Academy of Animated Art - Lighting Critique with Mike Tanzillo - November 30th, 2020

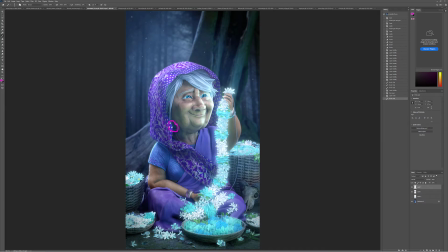[8:22]
Just darken that down right there. I mean, I totally get that light was shining through this shawl, but like we want to kind of ground that visually, and I think that would help.
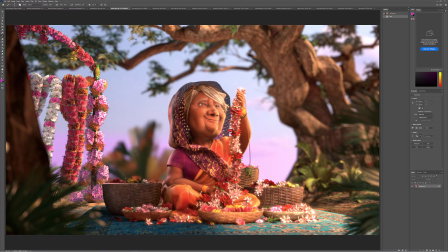[8:30]
All right, Ashley, lots of progress here. I you know what? Tomorrow, I'll post about this, because I'm sure some people will miss this. But I really want to see your guys' very first post, or your very first renders with these, and these last ones, just to show how much improvement that have been made.
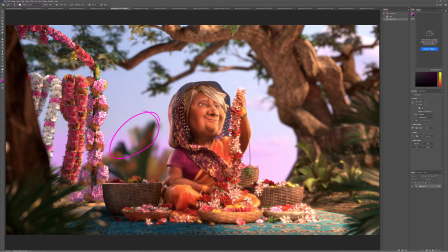[8:47]
There looks like there's some sharp, like, ferns when these are out of focus back here. So just, it looks like something wacky going on in the comp, or something in the comp isn't quite picking up the blur the way that everything else is. So that looks really good. If you have a crypto mat on this string, I would make that brighter and whiter.
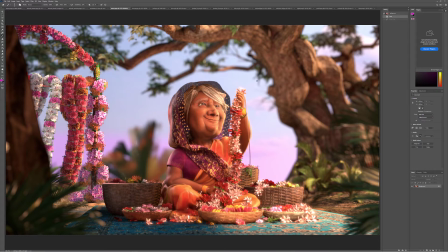[9:03]
And then for these flowers hanging down here, same thing. If you have a crypto mat for them, just up the gamma on them a little bit to get them a little bit brighter. And then on her face, if you could pull back on a little bit of the red saturation, I think, because it's just a little
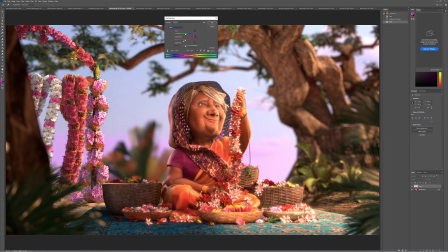[9:24]
bit too much in the reds. Oh, not quite that much.
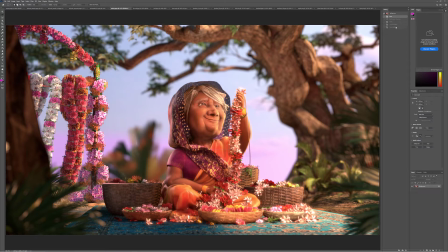[9:42]
Maybe something more along those lines. I think that would help out a lot. But yeah, really looking good. So I just think, like, render it high res, give it all the bells and whistles at the very end, and then you're ready for your final submission. Oh, wrong one there. There's a sneak peek at the next lighting challenge.
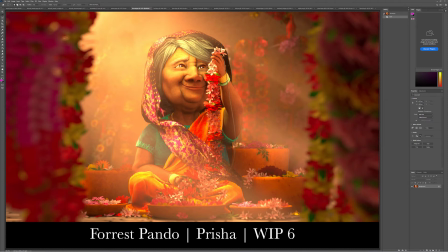[10:00]
All right, Forrest. Yes. Good progress. I still think that this is a little bit too saturated on her. Just in this region in here. I think that area can go a little bit less
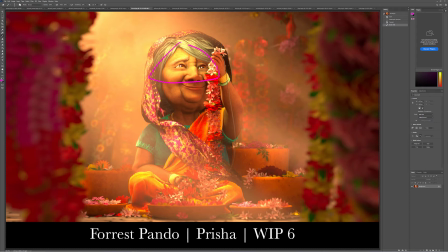[10:18]
less orangey and kind of just because it's so bright, it kind of pull that back. And then I would make these eye dings kind of match up with that color, so those are a little bit warmer. And then this guy right there is getting a little bit dark. I would just, maybe in the comp just boost that up a little bit.
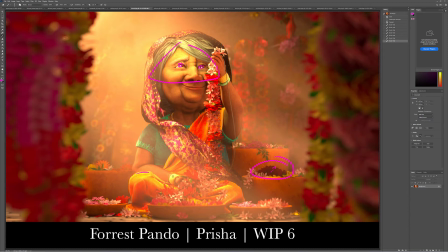[10:33]
And then if you can roll off some of these super brights here, and here. One way that I like to do that is to isolate those areas in the comp and then put in a grade node and just increase the white point. You can try that and see how well that goes for you. But yeah, really good job. You're well on your way.
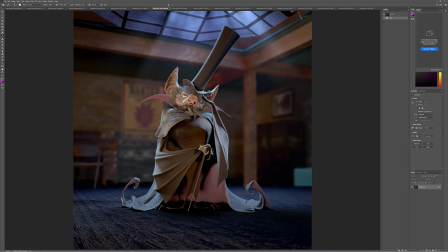[10:53]
Let's just get that final render done and we are good to go. All right, Jeff. So from the last iteration, this is starting to look a little bit like there's now like a broad light over top, and it's starting to make him look kind of dusty.
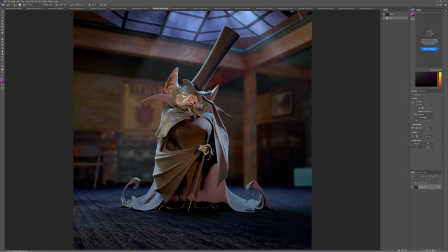[11:09]
Like his fur is now just kind of like a lifted gray, and I would pull that back. You want to create a little bit more, because there's like this ear is kind of the same as this ear now.
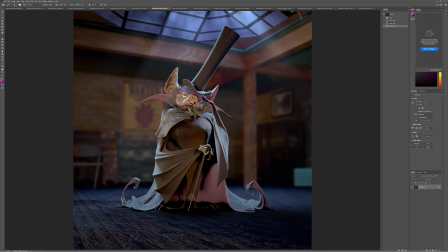[11:23]
Like there's just like a lot of, like, we've lost some of the variation going across him, and I get that, like, we got this big skylight up ahead, but we do want that to be kind of like a fill light that's way secondary,
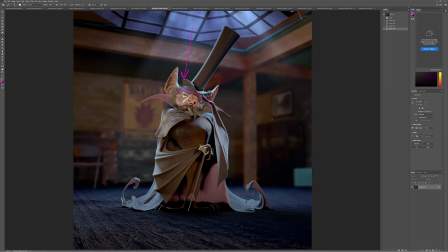[11:37]
so it's a lot of toning this one down, not maybe necessarily in the background because it looks okay back there, but on him, like, by about half. And then I'm seeing like hard shadows from it, so you want to soften those up. And then really think about it as a complementary light, right?
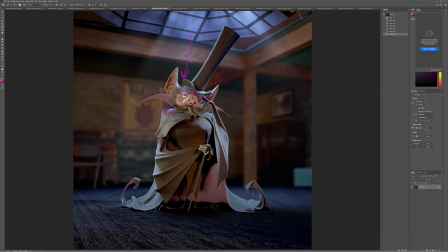[11:54]
So it's like this big, broad complementary light, and then think of the moon as the sun, and that one's going to have a tighter radius that's going to create some more shaping. And although it's bright up there, you can really kind of move, you can play around with the moon a little bit and like make it so it's at a more stark angle to create a little more shaping on him.
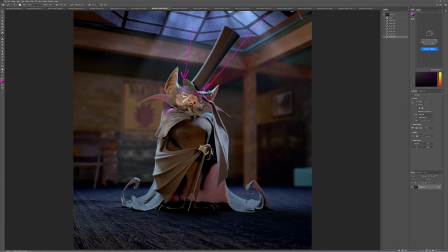[12:12]
But I think that's the biggest thing that I would work on, is just reducing the influence of that sky and then creating something that'll put a little more shaping on the character.
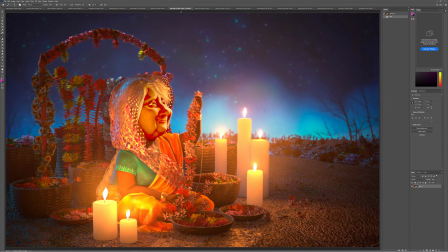[12:24]
All right, Jenn.